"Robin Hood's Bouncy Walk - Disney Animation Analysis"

There's actually a twisting side-to-side motion happening here as he's walking, which adds a lot of dimension and personality to the action.
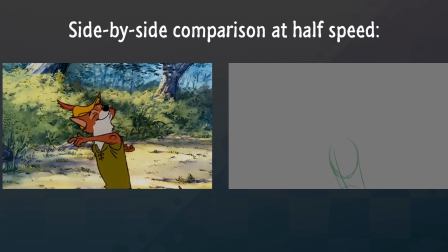4:13 At the apex of the second swing,
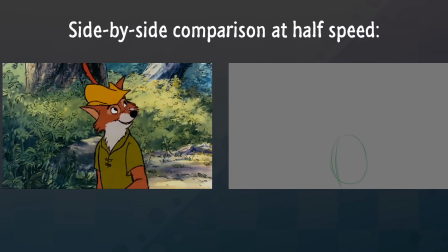4:15 his chest completely rotates to the side as he really starts to move his arms up for the climax of the stride, before finally coming to a stop.
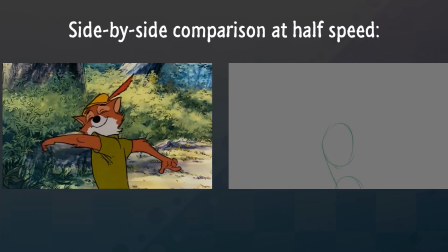4:23 It's always important to recognize the importance of three-dimensionality in 2D animation, which in this particular case is only really made evident by the existence of one curved line.
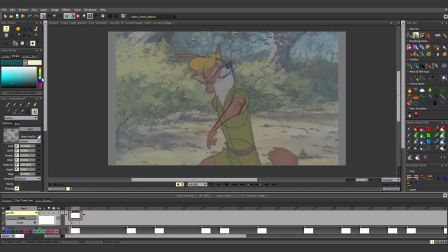4:33 Next we have the tufts of fur on the side of Robin's head, which is the first thing on our color-coded list of fox parts that isn't being controlled by any form of musculature.
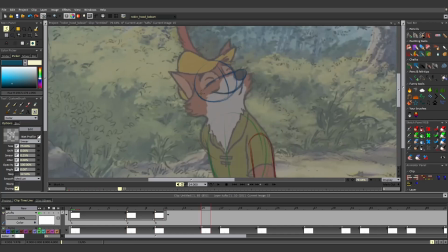4:41 They're just little fluffy bits that move completely according to physics. I mentioned earlier how my drawings become a lot more loose the longer I've been animating.
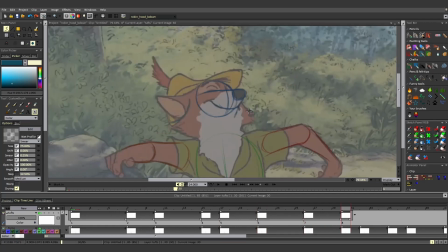4:48 These tufts are just one scribbled stroke. I almost don't need to speed this part up because I was able to work so fast here. I suppose even when I'm tracing,
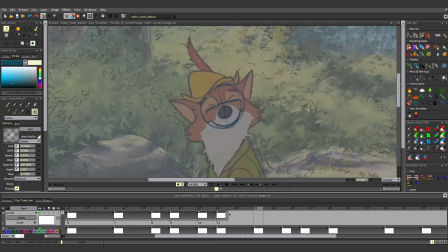4:57 there's still little things like this that indicate some level of animation experience.
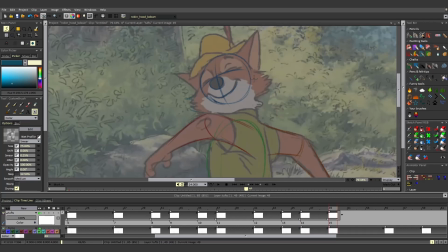5:01 There's a huge difference between tracing to pass off work as your own versus tracing for the sake of personal education. Anyway, like the head, the fluffy side bits move up as Robin moves down, and immediately change direction as he moves up, at a faster rate than when he was moving down, which is the result of a drastic change in momentum as Robin starts to rise upwards.
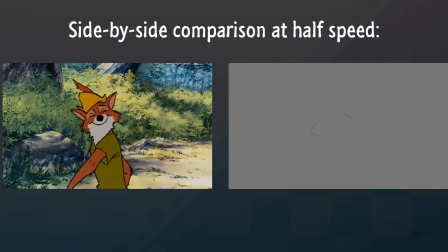5:20 This is not only secondary action but also follow-through, as the motion of the fur follows through with its current action even after the rest of the body has changed direction.
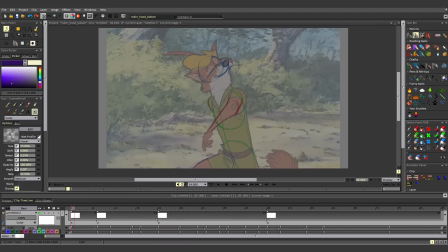5:28 After this, I just drew everything else in the same layer. I went over the tail, the ears, and the small bit of leg that shows up at the bottom. The ears have the same sort of floppy follow-through action that the fur does, but since they point out in a specific direction relative to the head, it's not just a matter of moving up and down.
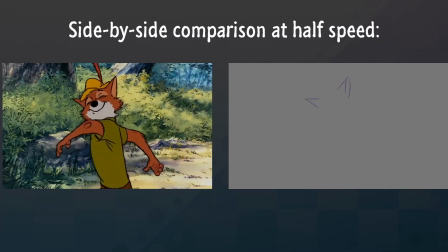5:43 For example, when the head is moving towards the bottom right, the ears simply stick straight out, since the only direction they could be pointing is outwards from the head, since that's the direction of the momentum.
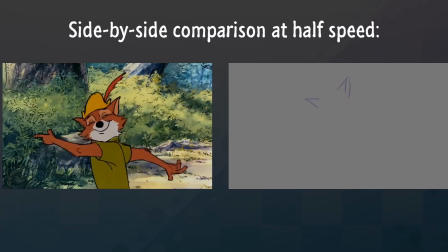5:52 Also, the ears are rotating in 3D space just like everything else, as evidenced by the fact that in one of the keyframes,
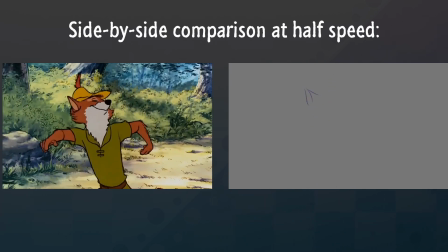5:58 the inner ear is not visible, since it's turned away from the viewer.
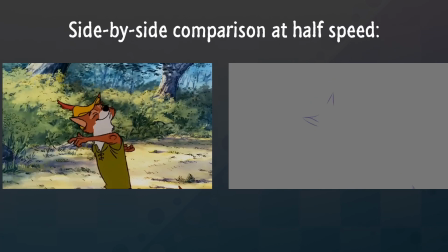6:02 It's little things like this that add to the feeling of dimension and physicality, and it's this feeling of realness that really adds believability to the character. And once we add it all together, we have a bouncy, happy fox, boiled down to the basic parts. If I were the one responsible for this shot, it would simply be a matter of adding on to this basic framework. I didn't include the hat because I wanted to focus exclusively on the body mechanics.
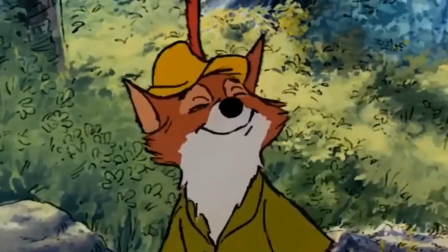6:23 But it's worth noting that the hat also has dimension, and the feather attached to it also has its own form of follow-through floppiness. Everything about this character, specifically in this shot, is very floppy. And that's pretty much the shot broken down into its underlying parts.
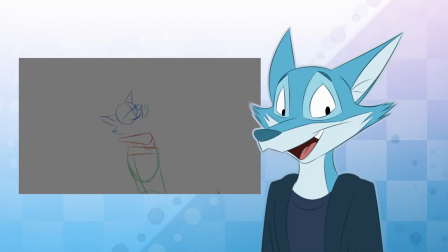6:37 Hopefully this was helpful to you. I might do more videos like this since I don't have to work quite so hard on the visual front, but I will definitely consider making actual animation tutorials where I draw my own stuff.
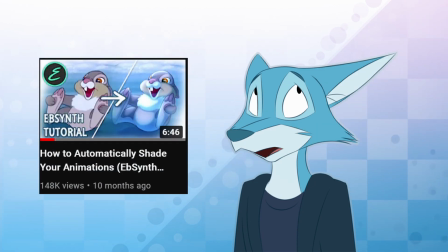6:48 I have at least one other vaguely animation-related tutorial on my other channel,
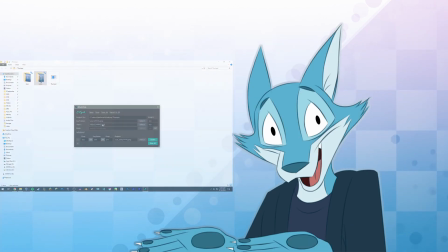6:52 where I use EbSynth to add shading and lighting to pre-existing animation, but I would like to make more original tutorial-style content in the future.
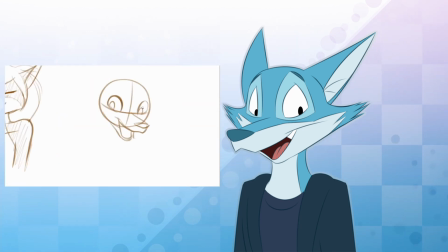6:59 Also on my other channel, I have a video where I draw a bunch of fox girls, which is completely original, so you know I'm not completely leeching off of other people. So yeah, thank you for watching this video, thank you to my supporters on Patreon, and remember to stay cute!